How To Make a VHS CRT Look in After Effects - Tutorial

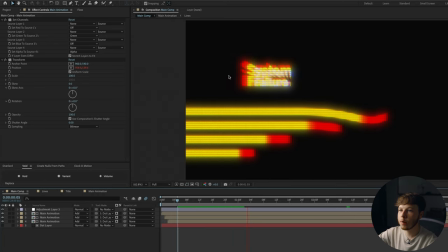just going to add a little bit extra separation in there and you can see we're getting some pretty cool colors so far can even add motion blur to all of these
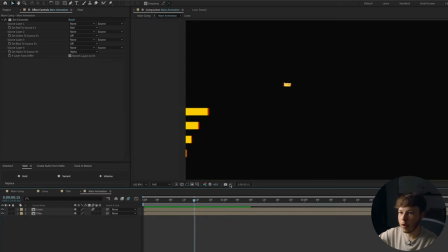and it's going to give even more and then go back into our main composition here and if you then add an adjustment
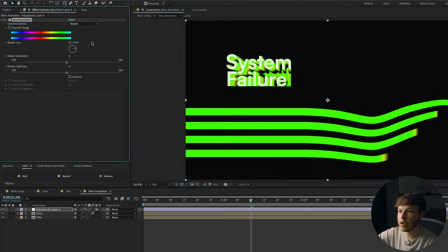layer and add a hue and saturation you can go in and you can change the color that you want um which is just a really easy way of changing
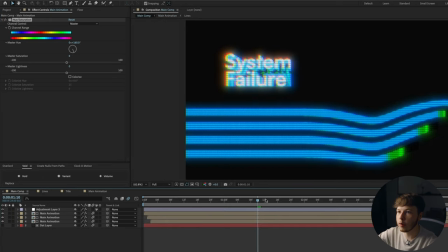the kind of live that you're going for just makes it super easy like this blue one looks super crazy let's add an adjustment layer and add pressurize time to it set that to 12 duplicate that put
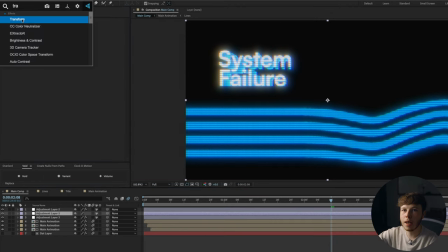it underneath delete the pressurize time and add a transform scale
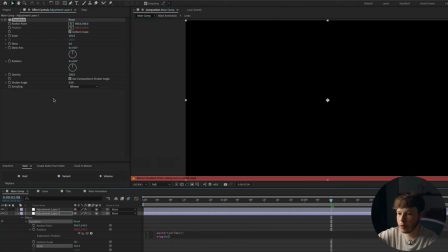101 alt click the position pressurize time six let's do a wiggle 15 come at three now let's just name these before i forget you can either do this with the
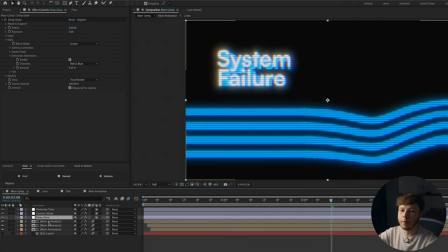deep glow or you can do it on an adjustment layer by itself it's really up to you i'm going to show you the other way just you're interested you can add an adjustment layer let's do a curves or you can do a brightness and contrast it really depends on how you like to
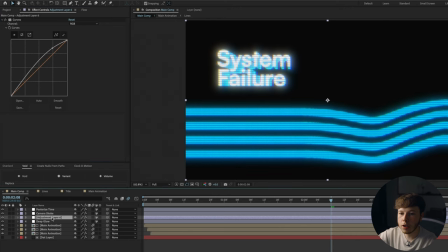work increase the brightness a little bit and then you can go in in the opacity of this by
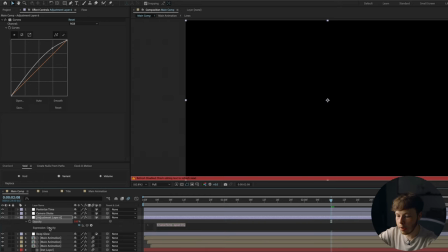hitting t alt click it do a wiggle and let's do
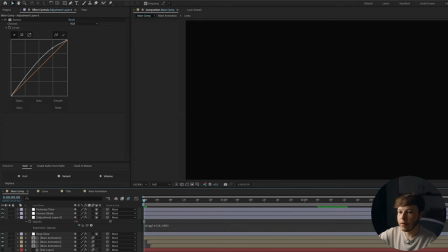a 10 comma 500 so it'll give us a little bit of brightness flickers i'm playing that back you can kind of see it flickering
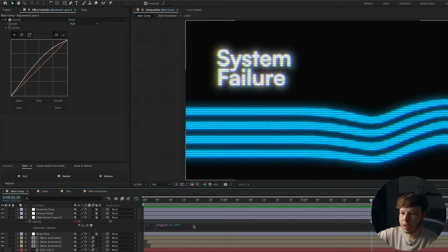a little bit which is just giving it a little bit more life we can even increase this which is going to make it flicker even more i want to go back and kind of show you how you can change this effect look of it a little bit if you take this the effects
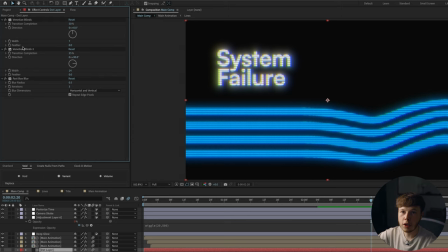we have applied to the venetian blinds type of thing actually just take the venetian blinds copy those select our three layers that
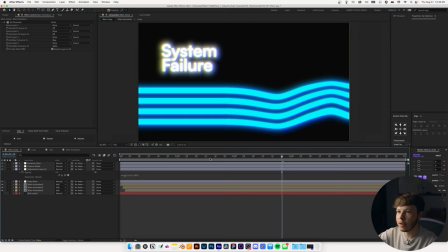we link to it and i'll show you how this changes so right now we just have this which is also pretty sick in and of itself we can go into our
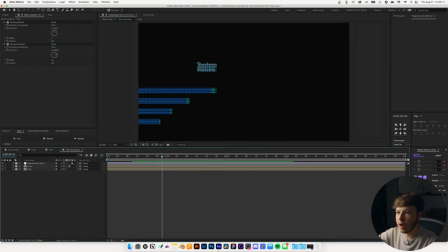main animation and if we just add the effect to the items itself you can see how it will change the look in here
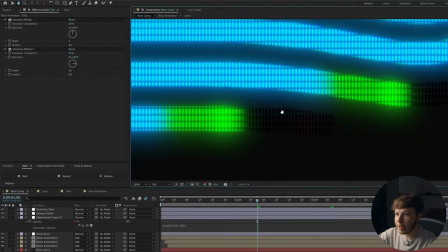in terms of how the colors blend you can see we get some artifacting here which is pretty sick there's a lot of cool ways you can finesse this effect and
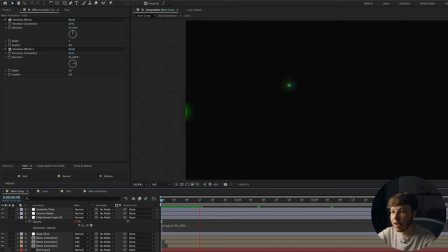just create some different looks just depending on how you stack the effects and how you lay everything so far we have this animation pretty simple we get
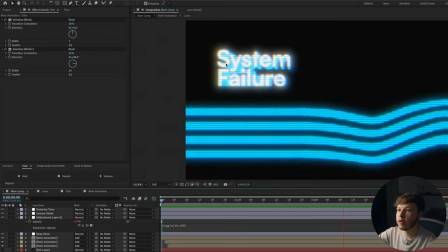some nice flickering which you can always adjust like i showed you we get some really cool colors in here and overall it's pretty it's a pretty
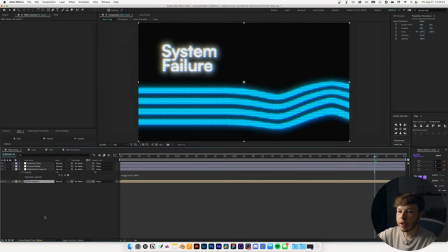low fidelity look but take all of these pre-comp them and i'm just gonna not even worry about the name for now add a background let's do a slight off gray background put it behind and then add another adjustment layer and add add green let's add some grain to this bad boy change
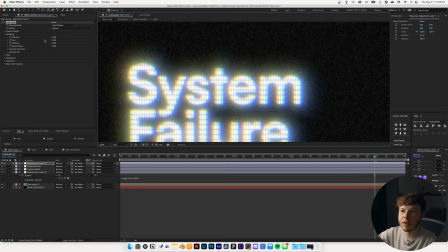this to a final output and this is just going to help sell the effect even more give it some really you can already see how sick that looks i will up the intensity to about 1.3 and the size to maybe 0.8 i'm just going to give it a little bit of
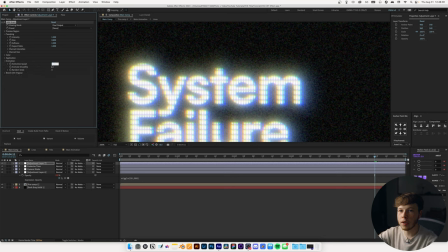a harsher look and in animation i'm just going to change the animation speed to 0.3 you can already see how sick that looks the blends the colors and
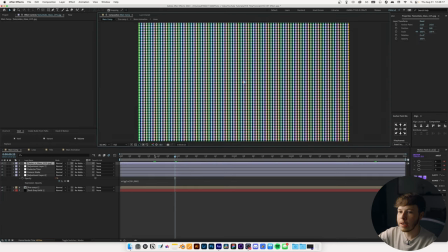everything you know it just adds a lot of just good vibes to it i downloaded this texture from texture labs it's 4k texture super
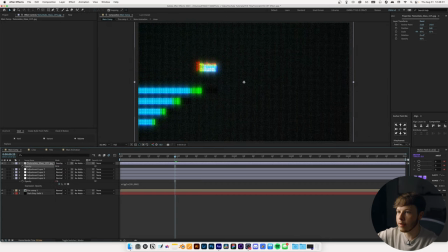high quality set that to overlay decrease it to maybe maybe even less than that honestly so let's add another adjustment layer and add optics
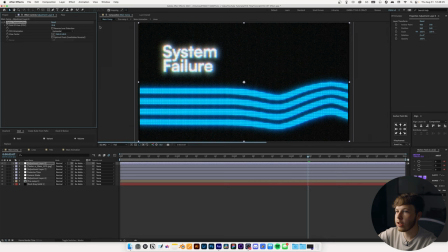compensation increase that ink a bit and that's just going to give us some really nice distortion in the kind of like a tv screen almost you want to add a transform after that and just scale it up so we don't get any weird edges out there like that and just like that we have something super lo-fi super cool looking is it quick yes does it look good very and is it pretty much done all natively or can be done natively in ae obviously so with that being said i just want to say thank you for watching along i hope you learned something new in this tutorial rgb splits little color flicker effects you know just a little bit of sauce in there it's how we do around it but uh thank you for watching i appreciate it a whole bunch and i'll see you again next week so with that being said peace out